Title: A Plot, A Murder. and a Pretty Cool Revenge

Medea not only kills Glauce, she does it while she strips away the thing that made her special to Jason, her differences from everyone else. Medea mocked her the whole time she died. It's an interesting take on the original. I mean, didn't the handmaidens try to save her in that one? They absolutely did. Now they're acting as both an extension of her and Medea instead. They further convey Glauce's pain, whilst her somewhat gruesome death is narrated by her father.
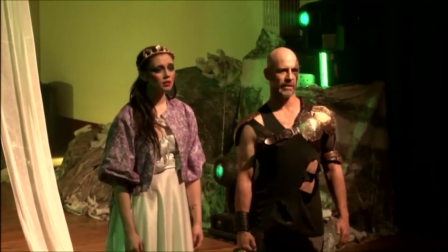4:31 They also carry out Medea's will by humiliating Glauce as she dies. Cool. It is, isn't it? However, there is one thing I detest. Okay? The person who did the character's makeup.
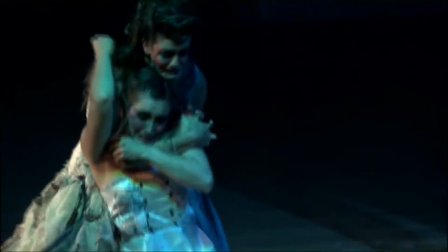4:41 I mean, look at the eyes! It looks like they let a 3-year-old into a makeup kit. I can explain. Who the hell are you? I'm the emotional side. I often fall into week-long binges of listening to Fall Out Boy and crying as I search for hope in my blackened soul. Ah yes, you. I know why they did it. Disney. No, Disney is pure. No Disney character wears that much eye makeup. I mean, they're all wearing more than you are. Bucky Barnes, Ronan the Accuser, Caecilius. Marvel bad guys are not Disney princesses. Marvel Studios is owned by Disney. Point is, all of these people were being manipulated, just like we are, lost in a never-ending void.
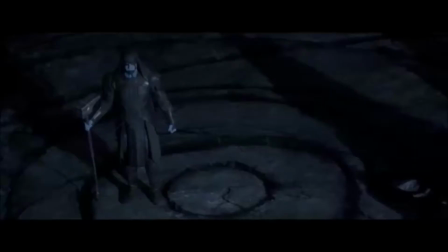5:14 On topic, please. All were Dark Minions. Ronan of Thanos, Caecilius of Dormammu, Bucky of Hydra.
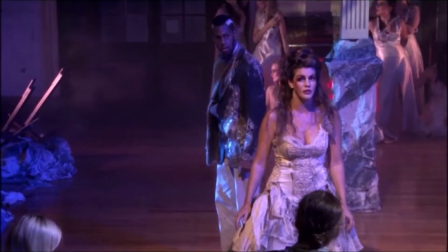5:21 Medea was manipulated by the god Eros and her husband, as shown throughout the performance. And the chorus were manipulated by Medea as well. Well then riddle me this. Why did the muses have darker eyes than Medea? Eyes are the window to the soul. That's why mine are black, because my soul is also black.
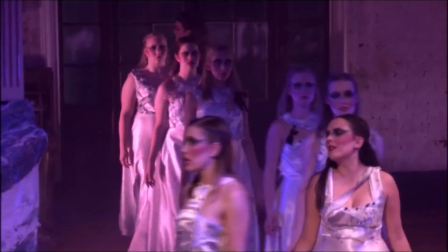5:36 The chorus is so dark because they, like me, are soulless, just like Ronan and Caecilius.
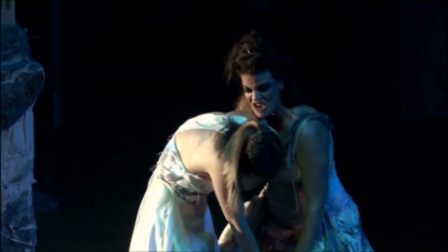5:42 We're not meant to view them as people. Medea, like Bucky, has lighter eyes because she is a troubled good guy who has lost her way. She comes across as bad, but she has the best of intentions. So you think they use Disney as a reference? I'll admit, it makes sense. And it adapts the ancient story to a modern audience by acquainting it with things they know. Nice way to do it. Alright, we're almost done here. Last one, time viewpoints. Cleverly utilised, you can see when Medea kills her children. Killing children is a dream of mine. You know this is getting graded, right? Ugh. Medea's walk is what really takes the cake.
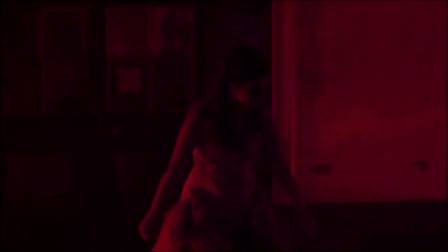6:11 It manipulates tempo and duration. It's slow and it lets you sense her inner conflict, the tension of relationship between her and the invisible children, and the tension of task over what she's about to do.
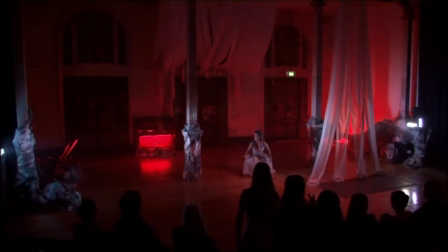6:20 She drags out each step. It's the one scene with no manipulation implied. Eros is out of the picture. Jason is nowhere to be seen.
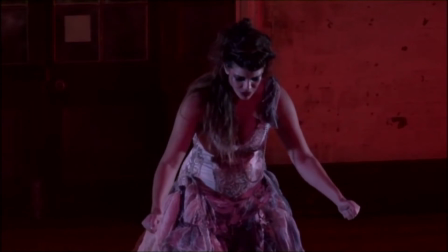6:26 Even the chorus is gone. She's finally free and she wants to keep it that way, so she breaks the one tie that holds her to Jason.
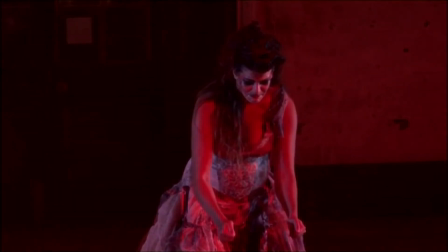6:33 She slowly brings her hands together. She's questioning. Then bang! The powder flies.
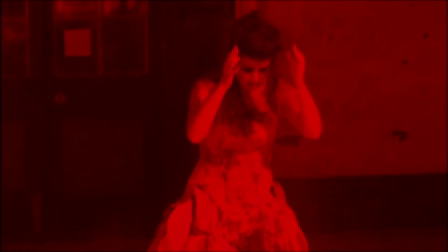6:37 Everything is silent. She's free forever. The silence makes a void of realization. The red spotlight casts a dark mood.
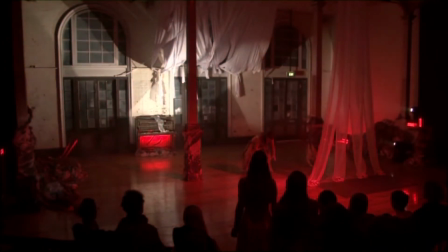6:44 Combined, they seem to slow time. And also mirror my soul, which The is... red spotlight, yes, on the white powder. It's like Medea's drape house. It changes colour based on Medea's emotions.
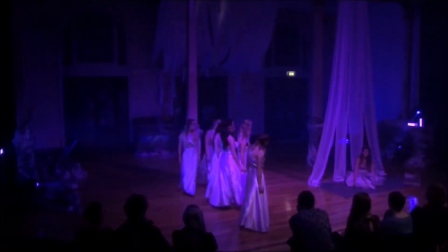6:53 The drape house is red when Medea feels murderous, it's blue when she feels blue, and it's pink when she's in love.
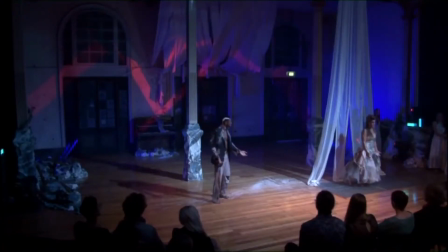7:00 The blood is red when it's just blood, but it becomes white when Jason becomes involved. It's innocent. Pure.
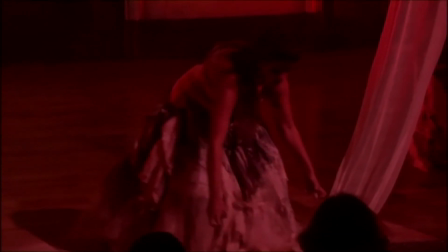7:05 It's the way Jason sees it. She takes the bodies home with difficulty. She drags them, manipulating the duration of each step.
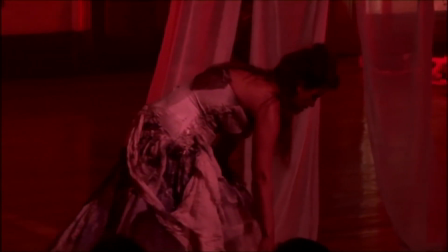7:11 She's sorry, but she knows it had to be done. She's free at last, nothing holds her back. Obviously there's a few things that could have been corrected, but Zenzenzo's Medea, The River Runs Backwards, did ultimately carry the idea of manipulation in a very interesting and effective way. Through the utilization of the physical theatre viewpoints, the performance became an instance of physical theatre that carried deep meaning and inspired powerful emotions in its audience. Although the performance could have been vastly improved by tweaking some minor details, it still proved itself to be true to Euripides' original performance whilst targeting a very different demographic with very different ideals and perceptions of the world. Through its manipulation of the viewpoints of physical theatre, its use of symbolism, and the utilisation of dramatic tensions, Drita Kentrin and Zenzenzo created a performance that Euripides himself could have taken pride in. Yay! Ugh. Okay, here's the thing. I'm a Scandinavian Australian living in Australia. Why do I have a Briton and American living in my head? Well, remember how we had that talk about the accents? You, as an Australian crazy, need a neutral and an intelligent personality to cancel you out and make you tolerable. Also because your Scandinavian accent is a wee bit racist. Ah! Ah!